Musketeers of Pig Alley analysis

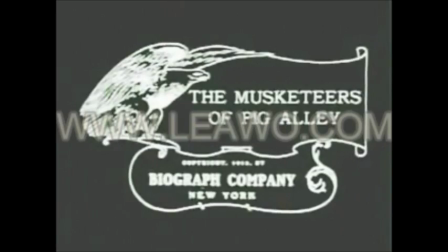0:01 Alright, right now I'm going to be taking a look at Musketeers of Pig Alley, a 1912 film from pioneering film director D.W.
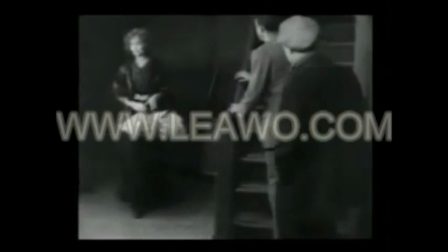0:09 Griffith. The film centers on a young wife and her musician husband living in poverty in New York City.
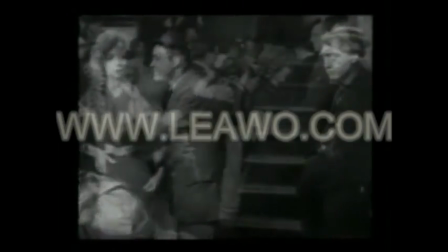0:15 The husband can barely make enough money to keep the two of them and the elderly woman living with them afloat.
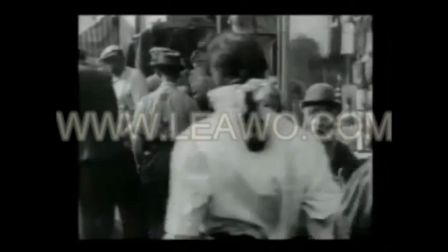0:21 One day he is robbed by a gangster, and their stories intertwine from there.
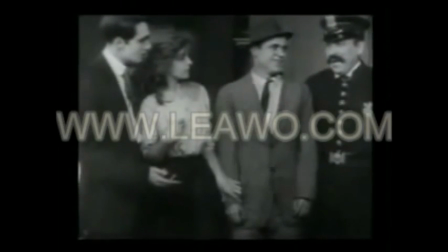0:25 Today I'm going to analyze a frame, a shot, and a scene from Musketeers of Pig Alley, one of the first gangster films.
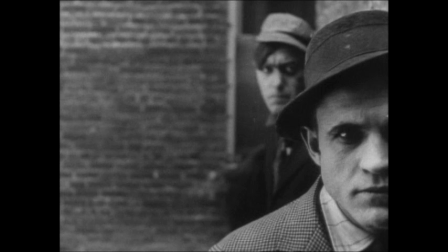0:34 Along with its action sequences and gunfights, one of the innovations of Musketeers of Pig Alley was its cinematography. When looking at this frame, that innovation can be seen. This frame was particularly innovative because the actor was not in the middle of the screen.
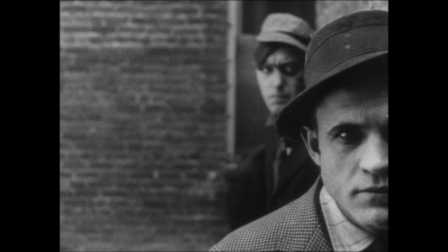0:49 We see him and his fellow gangster up against the right side of the screen. He is almost looking directly into the camera. This was startling for its time. This was one of the first instances where the characters broke the fourth wall, so to speak, and looked directly into the camera. One of the main things about the cinematography is that the actors are always filling the screen.
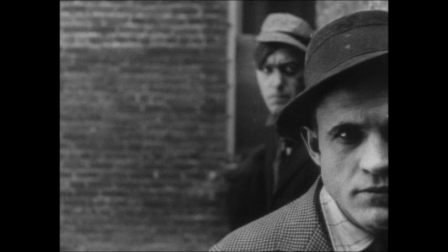1:09 Whether it is the alley scenes or the city scenes, there are actors filling the screen. The actors are not only in the middle, but on the edges and in the depth of the background. This particular frame also does something for the viewer.
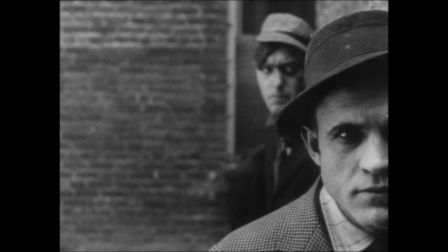1:22 The close-up of the man puts him right there in front of you. There's something completely different from the stage experience that the viewers were used to. These actors weren't just to be looked at, no, these ones were coming right at you and into your laps.
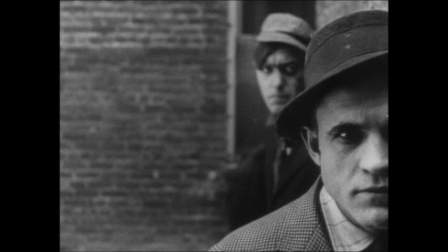1:36 This inserts a sense of realism into what they are watching. This was a cinematic experience that separated the movies from the stage. It is also a good example of how cinematographers work in thirds. They do not put their subject right in the middle of the screen because they know the viewer's eyes will move to the other parts of the screen.
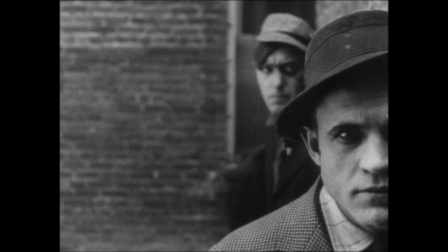1:54 So they put the subject in 1/3 of the screen, so the viewer's eye will go to that part and stay there. This is commonly done, even in today's movies and television. So this is probably one of the first instances of a cinematographer working in thirds.
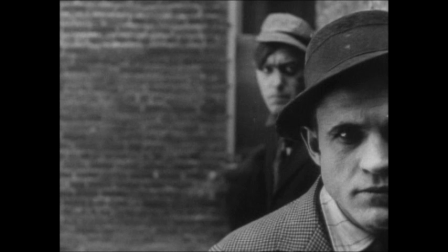2:09 So along with its innovations in set design and special effects, cinematography is another one of Musketeers of Pig Alley's innovations.
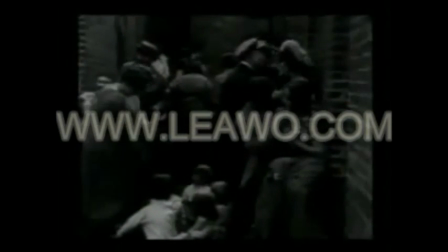2:18 This particular shot of Musketeers of Pig Alley is a beautiful example of set design and cinematography.
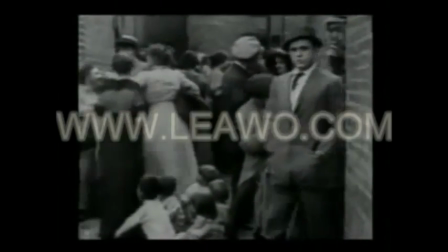2:25 Because of the heavy cameras, camera movement was very difficult, so all of the shots are fixed camera shots.
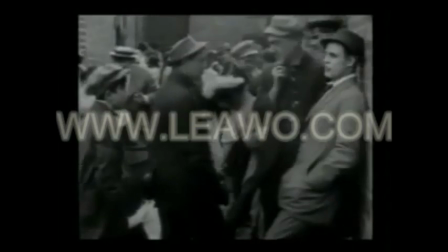2:31 This shot shows the great scene of an alley. The alley is filled to the brim with extras, and you can almost feel the grime of the city while watching.
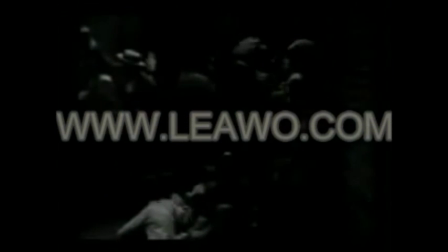2:38 This is where the gangster and the musician first cross paths. We see the gangster lurk his way in from the right.
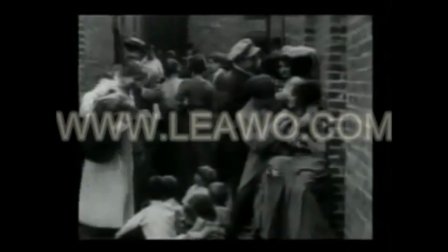2:45 The cigarette smoke announces his entrance. The musician stumbles in from the left, and the movie takes off from here.
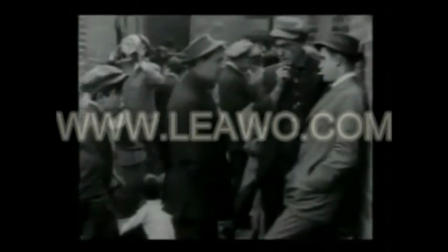2:51 This is a great example of Griffith filling the screen and using the realistic city atmosphere to help give the movie an authentic feel.
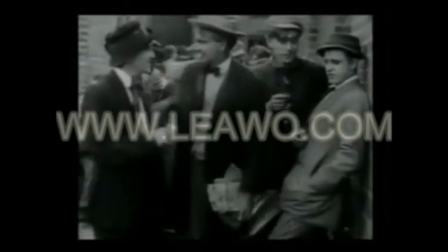2:59 The actors are not only in the middle, but on the edges and in the depth of the background.
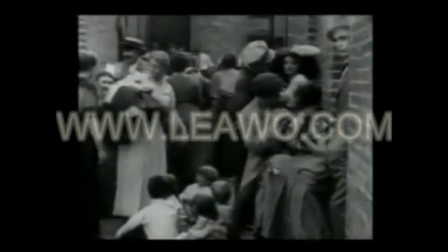3:04 There are almost too many people. This helps put a realistic, grimy, and overcrowded feeling to the movie, just like the city it's set in.
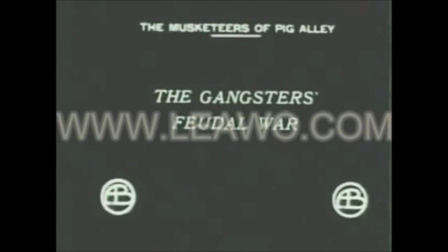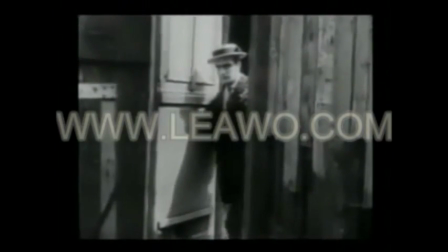3:18 And finally, what is any gangster movie without a gunfight? The two rival gangs meet in a final confrontation.
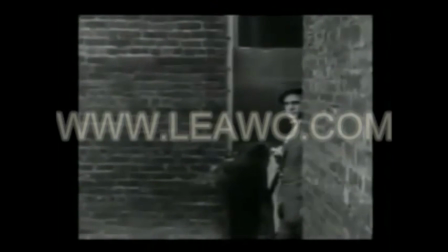3:25 The tension builds as both gangs stalk across the screen. It is obvious as both gangs slink and sneak their way along that something big is coming.
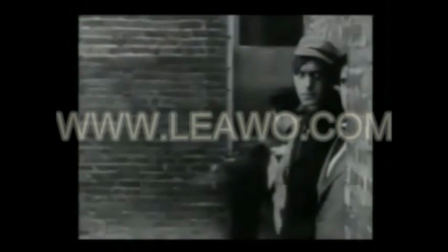3:34 The gang members look as if they are coming right at you as they stalk up the right side of the screen until they are right in your lap.
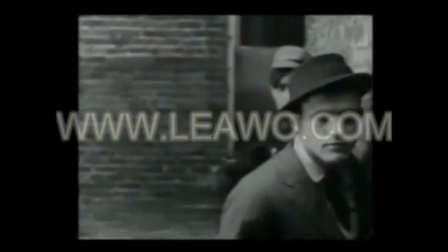3:40 This was innovative for its time as it brought a whole new experience to entertainment that the stage could not offer.
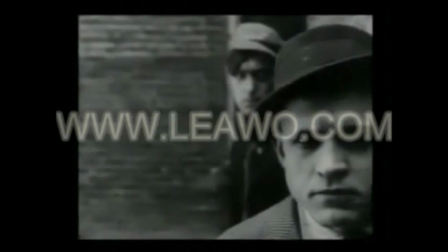3:47 The gangster looks straight into the camera and the audience is put right into the action.
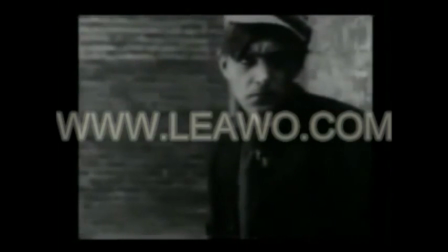3:53 As I talked about when analyzing the frame, this was a groundbreaking shot as it showed the potential of the close-up in cinematography.
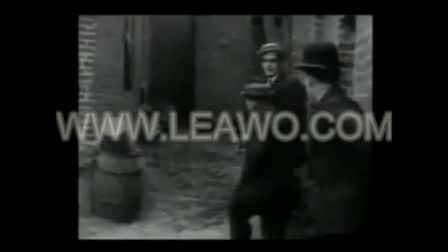4:03 This alley looks familiar, except now with no people in it.